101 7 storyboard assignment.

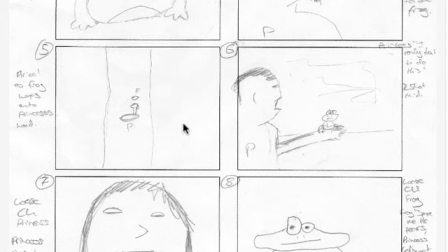4:12 So here's a very top-down shot. It almost makes things look like lay dots, which was an animation a very, very long time ago, where everything was just dots.
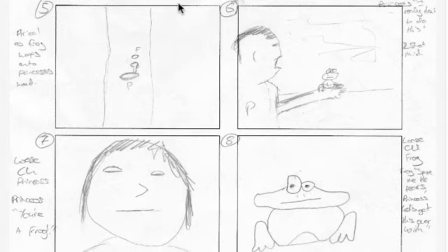4:23 And just, I know that you can have access to drones, but just be wary of getting too high over the top of your characters. Also, as this scene here, these lines here,
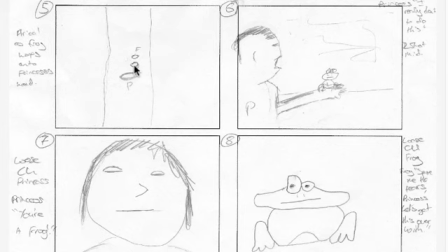4:38 just make sure that they match, or unless you have a very strong reason for going over the top. Now, the frog jumping into the princess's hand is an action that you really want to see quite close because it is an action. If we're this far away, there's a large possibility of missing what is happening in the action.
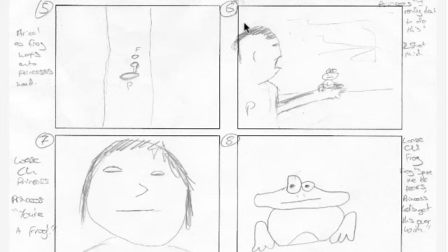4:57 And now
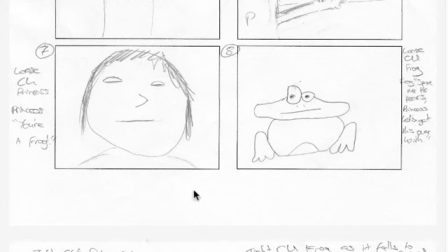5:01 2-shot mid. The princess says, I really don't want to do this. Now if you draw like this and then you're like, actually I want the framing to be tighter, you can just draw the framing tighter.
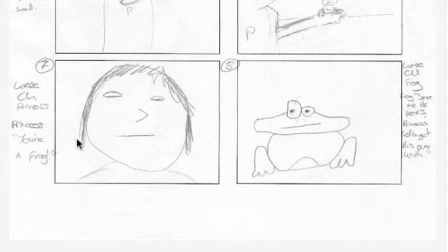5:13 But do remember the rule of thirds. Get a more, that these 2 shots are very, very straight on.
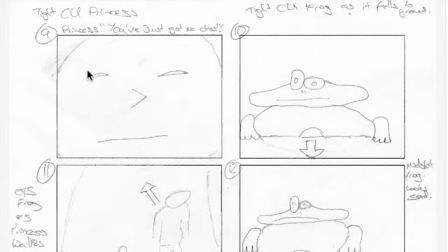5:21 In fact, the frog looks bottom left when actually the frog was top right. So do make sure that those 2 people hold the same place in the frame as they have done previously. So it's good to go on a tighter shot, make sure that there's looking room and you obey all those rules of
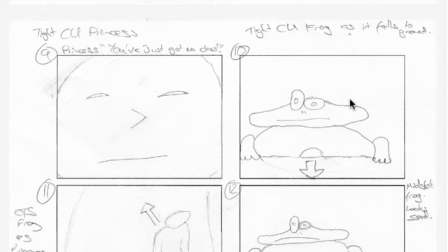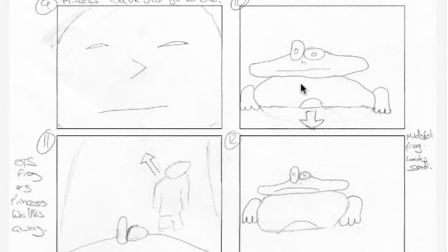5:46 composition. Yeah, gads, I forgot that word. So close up on frog as it falls to the ground.
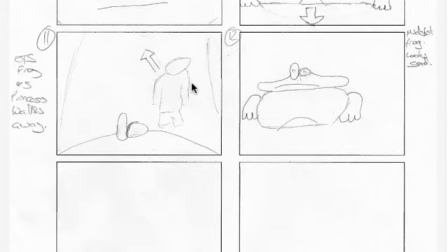5:53 And now because we're so tight on these characters, it's very hard to see what happens with the action.
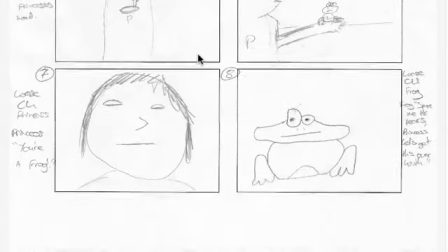5:59 So do move to a wider shot for the action. And then there's the over the shoulder of the frog as the princess walks away.
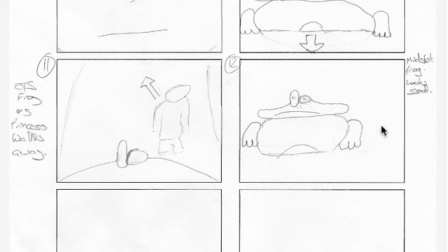6:08 Given that the princess was actually coming from the top right,
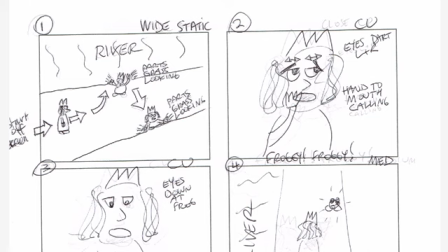6:14 do make her go away in that same direction, otherwise it will feel weird if she goes to a different direction. Mid shot of the frog looking sad is fine. On to the next one.
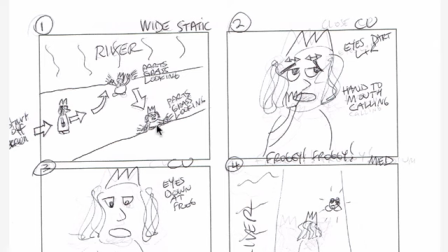6:30 Start off the screen. Princess starts off the screen and walks into the frame. Excellent. So there's a wide static shot with the river over here. Princess parts the grass looking on this side. So we've got really nice action from the princess going through here.
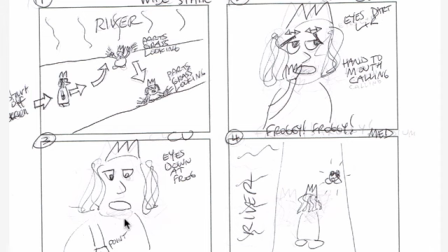6:50 Then when we go to the close-up shot, the eyes dart left and right, the hands to the mouth. She's calling froggy froggy. Just get the princess further over to the left. Now these 2 shots here look exactly the same.
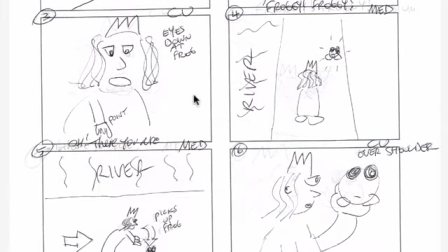7:03 The princess is in the same framing and is the same size. So that will look like a jump cut, and that's what you want to avoid as much as possible.
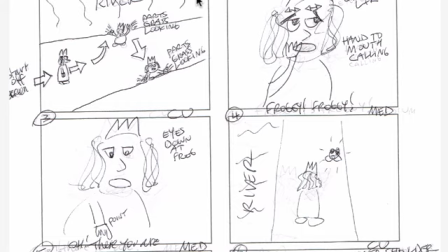7:14 Just bottom line, just don't have them. So then she points down at the frog. Oh, there you are.
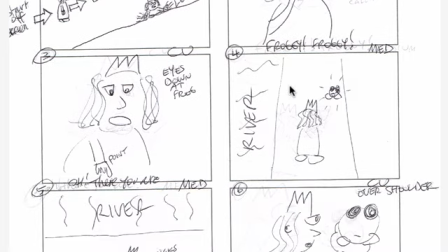7:20 So just have that as one continuous shot. Now remember your setup here, where the path went from bottom right to bottom left to top right. Sometimes I have to hold my fingers on my forehead like an owl just to figure out which is left and right.
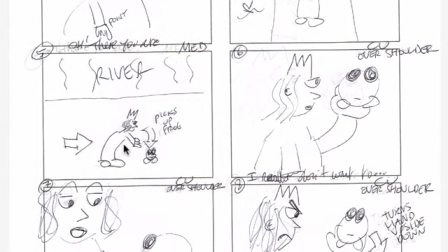7:40 So do again have the princess bottom left and the top frog top right,
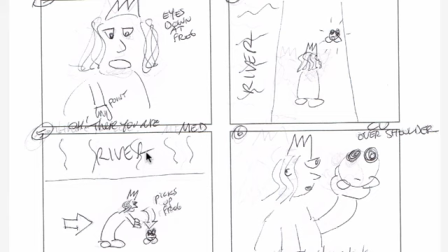7:46 and this river flowing in a more of a canted direction. So then the princess picks up the frog. Now if you look here, the river is in this direction and then the river is in this direction.
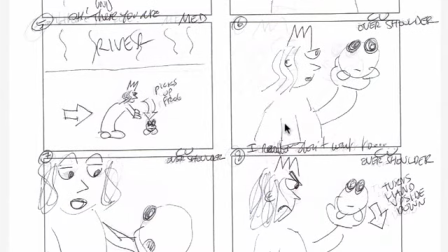7:59 That's what will add to the discontinuity, or the it will give the audience a feeling of disassociation,
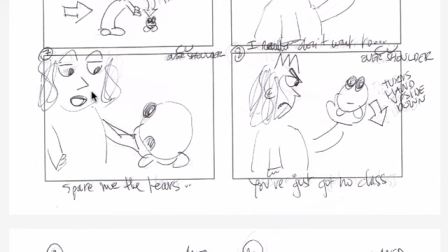8:09 because they're like, oh, I thought the river was there. What? Where's the river now? I'm confused. Do avoid the profile shots.
I really don't want to.
Good, excellent.
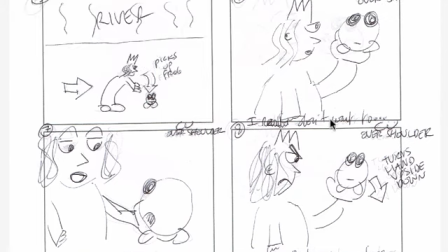8:21 And over the shoulder of a frog. Now he is saying spare me the tears, but it's fine.
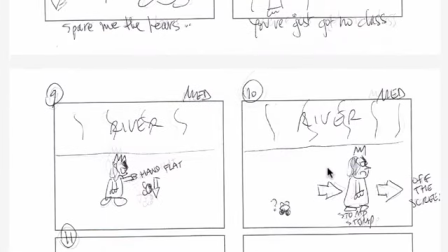8:27 We can see the princess's reaction as we're hearing what is going on with the frog.
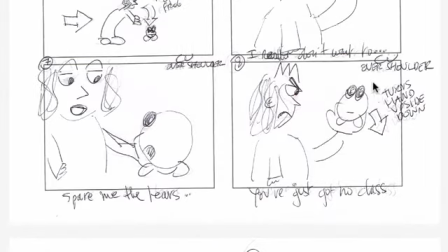8:31 I would go with it over the shoulder of the princess as well, either in this one or in this one, to balance that, or both.
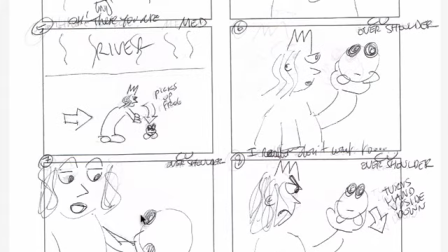8:40 She says you've got no class, turns hand upside down.
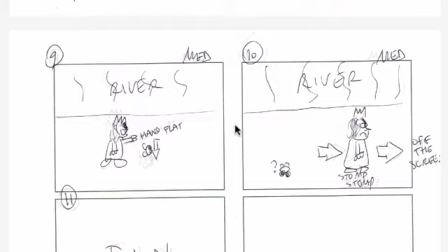8:46 This says close up over shoulder.
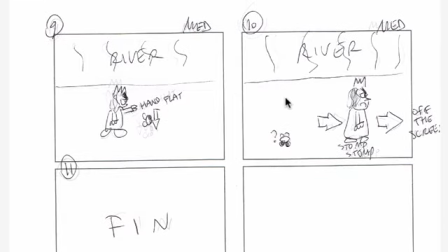8:49 This says close up over shoulder, but this is the only one that actually looks like an over the shoulder shot.
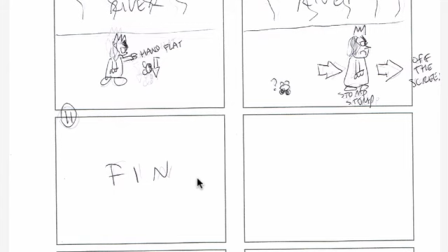8:56 Just be aware of that. So she turns her hand flat, the frog drops, she stomps off again.
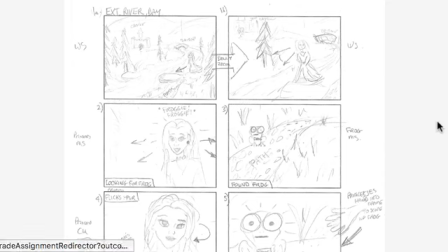9:04 These 2 shots are very close and will make a jump cut. Fin! Excellent. I like fin. Fin! So a JPEG or a PDF is fine in answer to your question.
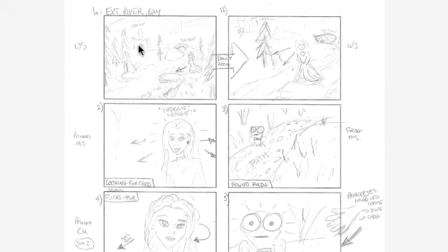9:22 1A. 1B means that this is exactly the same shot, it just shows different things, so the camera doesn't stop moving. Wide shot from Princess Castle Bridge, walking down the path. Path goes from left to right at the top, right to left at the bottom.
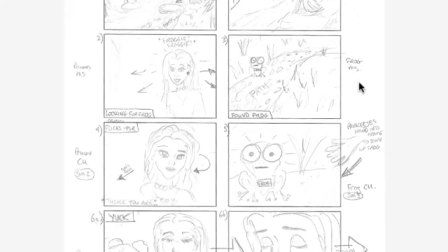9:40 So bridge, path, and so we do a dolly zoom in, which is fine.
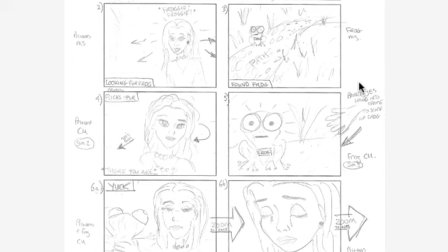9:46 A crane in would be good. So basically what you're saying is the camera goes closer to here. Avoid zooms if you can. They were overused in the 70s. They're quite hard to edit into and out of.
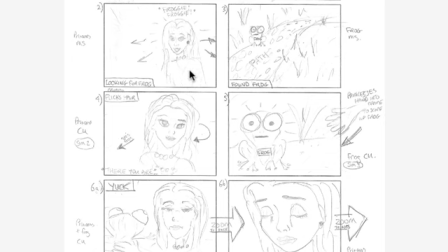10:01 But if you do have that smooth camera kind of stopping the camera motion at the start and end, that does make it easier. So Princess is looking for the frog. Froggy, froggy, her head turns left and right. The positioning of the princess looks really good here.
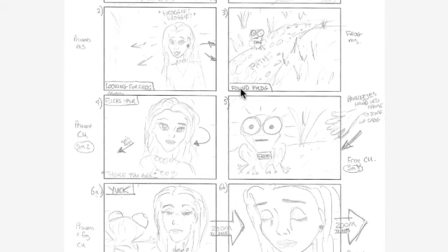10:16 She has continually been kept in the right side of the screen, and as we go closer, she's top right.
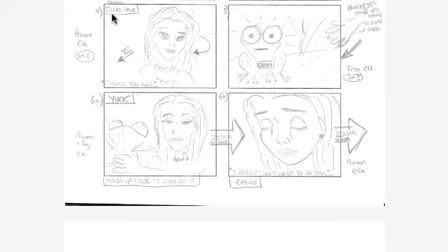10:24 So that is really nice as far as the composition goes. Looking for frog, she's found the frog. The frog is down here.
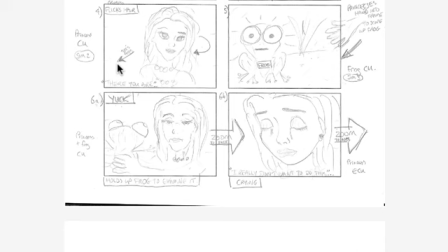10:37 Princess flicks the hair and then says, there you are, as she sees the frog, which is a really good, relevant point. It's not likely the princess is going to go, oh, there you are, before seeing the frog. Having one shot of the princess going, froggy, froggy, oh, there you are.
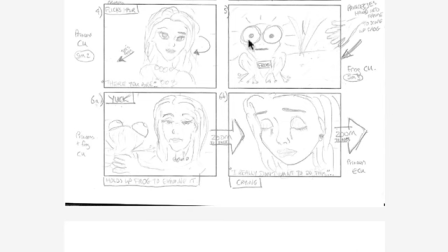10:56 It shows the princess seeing the frog, but it doesn't show the audience seeing the frog, so do keep that in mind. So then she turns her head, flicks her hair, and sees the frog. The frog is down here. And the frog is exactly the same direction as she's looking.
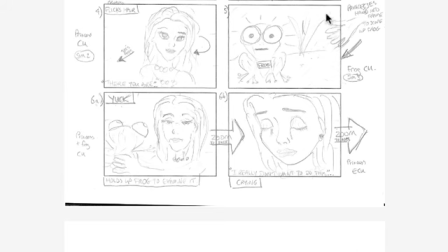11:13 She's looking down to the bottom left of the screen, which is where in the next shot the frog appears. Princess's hand comes down from the top right, which is where the princess has been placed in the previous screen. So this is a really good example of how we can see continuity work well in a film.
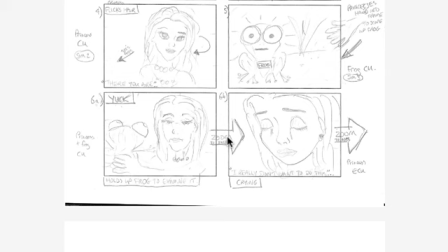11:31 So then, yuck, she holds the frog up to examine it. So princess is still top right, frog is still bottom left, but we can see how they relate to each other in the actual frame itself. Then we zoom to the face. Not so keen about zooms, not going to mark you down on it though.
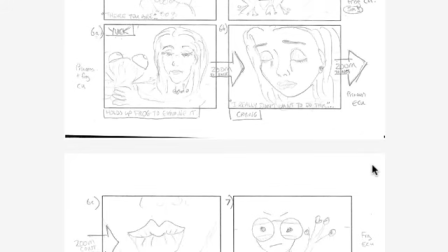11:49 Prefer you to not include zooms in any of the footage that you shoot. I really don't want to do this.
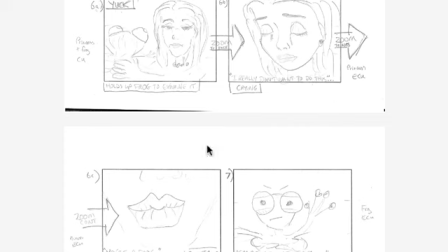11:56 Zoom to the Alps, not sure. 6A, 6B, 6C. Zoom into the lips. Okay, so we've gone from a wide to a closer, right into the lips.
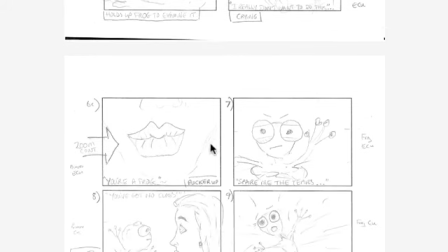12:12 Just get her face in the same angle as this. So her chin would be coming down here, and then the lips would be here.
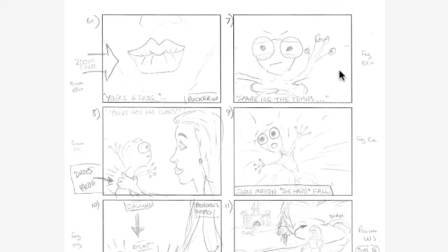12:23 So when we zoom in, get that chin down here and coming up here.